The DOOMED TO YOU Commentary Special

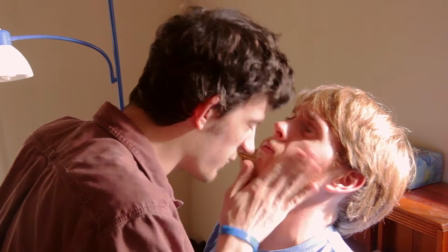41:29 He is the moment, the character,
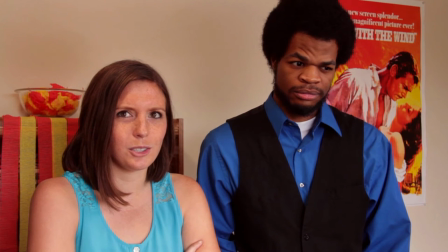41:32 the joke from the show that people have responded to the most. out of everything in all five episodes people love them that Trevor
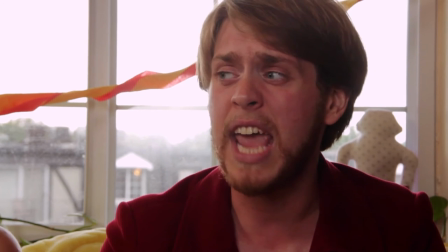41:41 and I just think it's a testament to Joe Conroy almost more than anything else and a good fade edit in the end credits
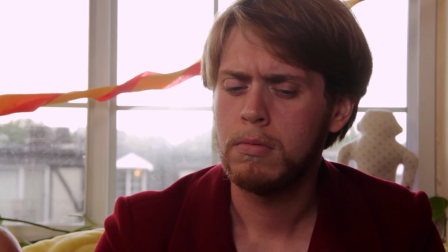41:49 absolutely thank you sit boo boo sit there were takes on this where Kevin didn't take 15 minutes to jump to the next line but I used the longest take possible You had to.
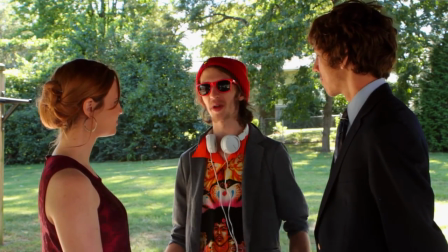42:04 Oh, and here's Jonas Steenbach as most excellent minister. Maybe my favorite character in the show, who makes me laugh a lot.
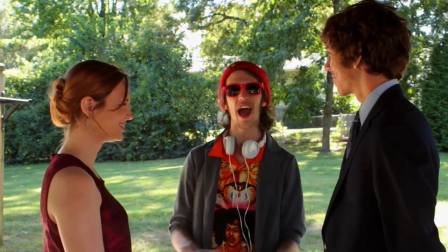42:11 Yes, and all that production, all that wardrobe he's wearing does come from me.
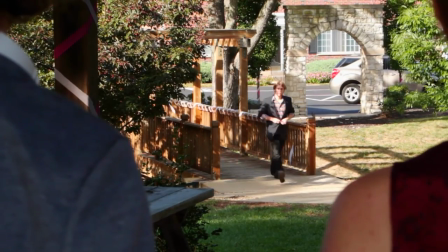42:20 Can't say as I've ever worn that stuff. I most certainly would never wear a shirt like that for a lot of my life.
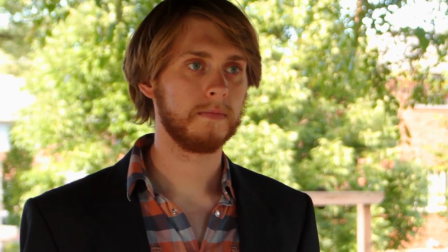42:29 But it works for this. originally this was supposed to be a full-blown wedding but then we thought getting a lot of people to be at
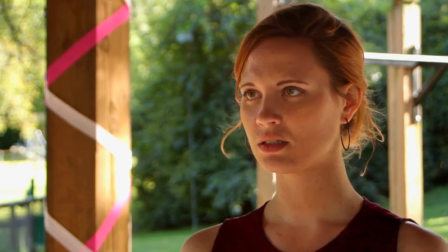42:37 a wedding would be hard why don't we take the joke one step further and make it a wedding rehearsal and then I would be breaking up a
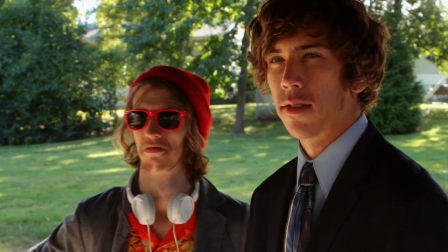42:46 wedding rehearsal this this has one of my favorite lines not a joke line but well it's a lot of favorite joke lines in it too but um
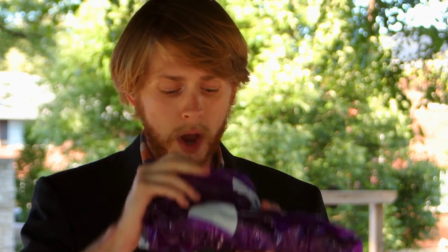42:54 summer says you're five hours early like implying that like she knew he was when I come and crash the wedding.
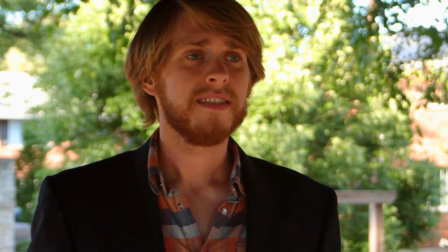43:03 It's a lot of layers. There's layers there, and I like that.
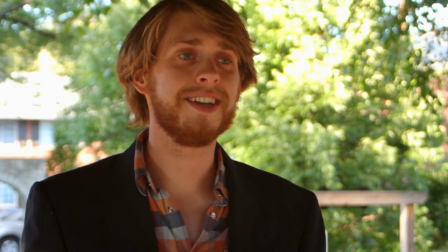43:06 Also, the song you just heard is This Is Heaven, a song from the original short film It Didn't Take, directed by Kevin Lanigan and Forrest J. Wharton.
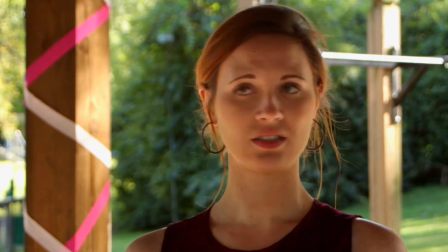43:16 Keith Hoffman on the quest for that song. That produced it. Forrest, these shots of Sam in this.
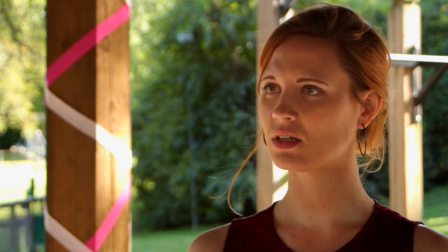43:23 Gorgeous. Beautiful. Thank you. It was really hard to color that.
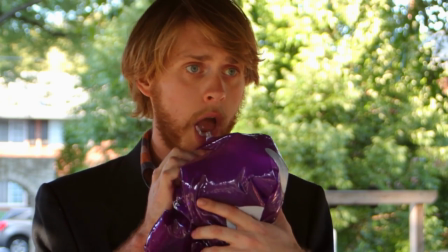43:29 I don't know how the light was that day in traditional Forrest fashion we say good job Forrest and he's like yeah it was a war to get there man and
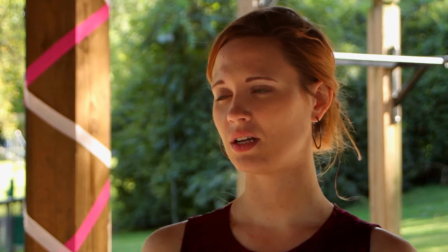43:37 I don't think I did a very good job but thanks thanks anyway man god bless ya I'm like adding light to her face
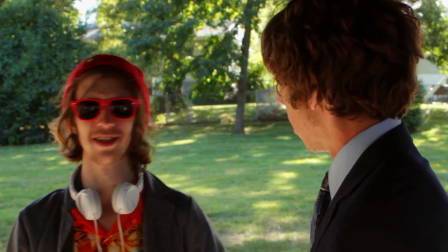43:45 through dumb computer magic this is also the hardest scene to audio edit in the history of cinema
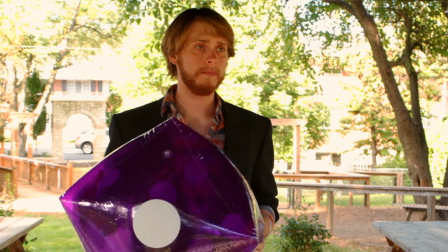43:52 this was the hardest scene to video edit so really just this scene is a fucking nightmare and if you enjoyed it,
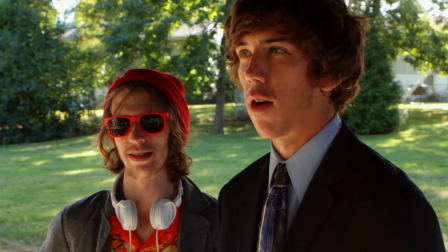43:57 it means three men lost their damn minds. Yeah, um that whole, that bit um,
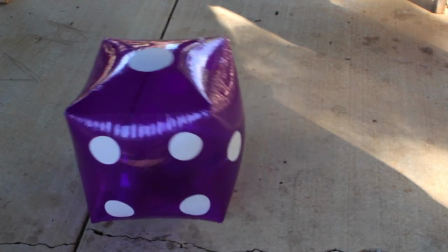44:03 go to her man where the priest turns on the groom, uh, was a joke I had thought of
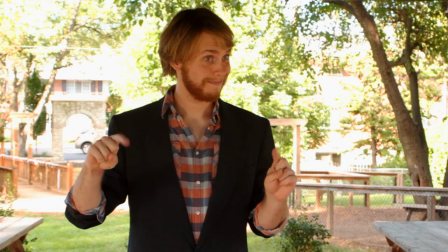44:11 for about six months before we started doing this and I was like, god I hope we could, I can use this joke somewhere cause it is so clever and I was so happy to finally use it in this.
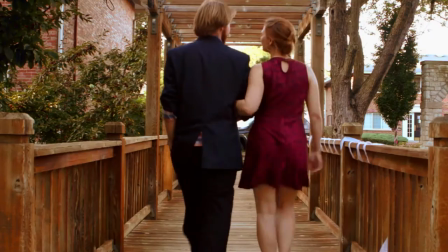44:19 It was supposed to be Ray's dad, but we don't know 40 year old human beings, so we just changed it Originally,
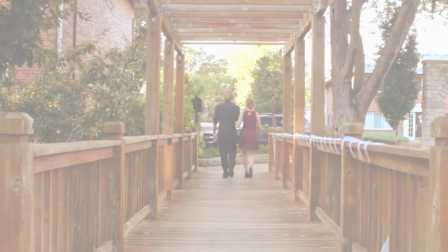44:25 whenever I originally wrote the joke, it was a father of the groom. You're like, go to him!
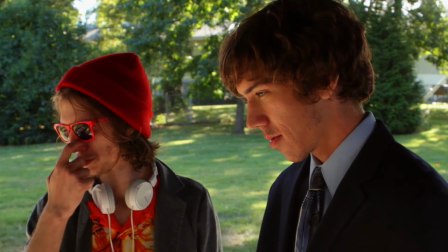44:31 Which is maybe a better joke, but I don't know. Ooh, sad. This is sad.
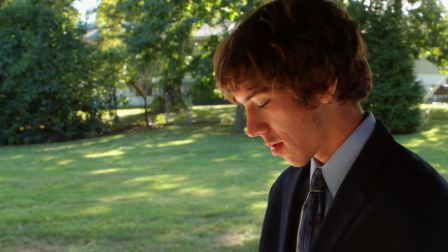44:36 We just happened to be rolling on Charles as he was looking down at his feet for whatever.
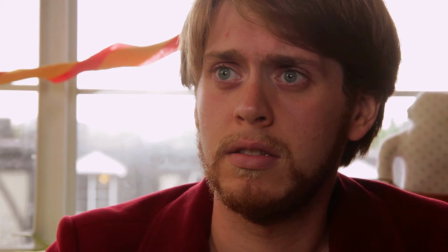44:41 And I was like, if I don't put audio behind that, it would be sad. It would be very sad. Also, apparently we filmed this episode in England?
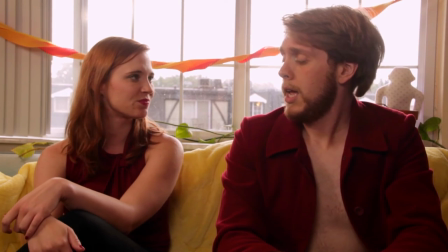44:50 Because look at the outside. It was raining a downpour that day.
Hey, same team.
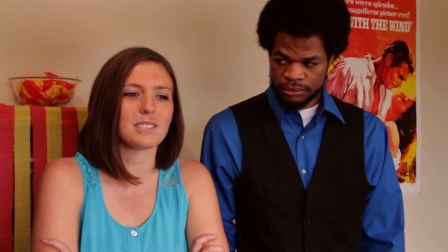44:55 This was part of the, we shot all the stuff where Mike and Summer are on the couch within the span of like six days.
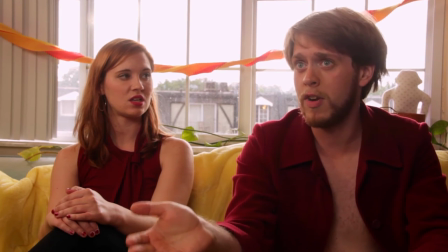45:03 And for a long time, I thought like, I know there's other locations in this script.
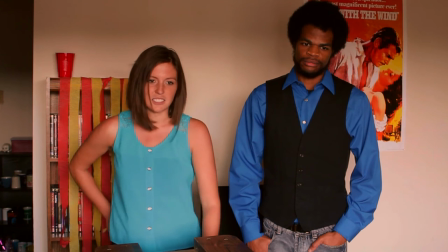45:08 Why do we keep coming back to them on the couch? And it was like me standing up just on Summer, just on me, just on, yeah.
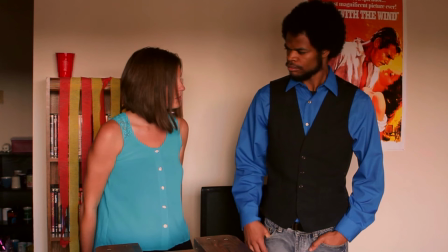45:16 And it was like, really just like, what happened to this show?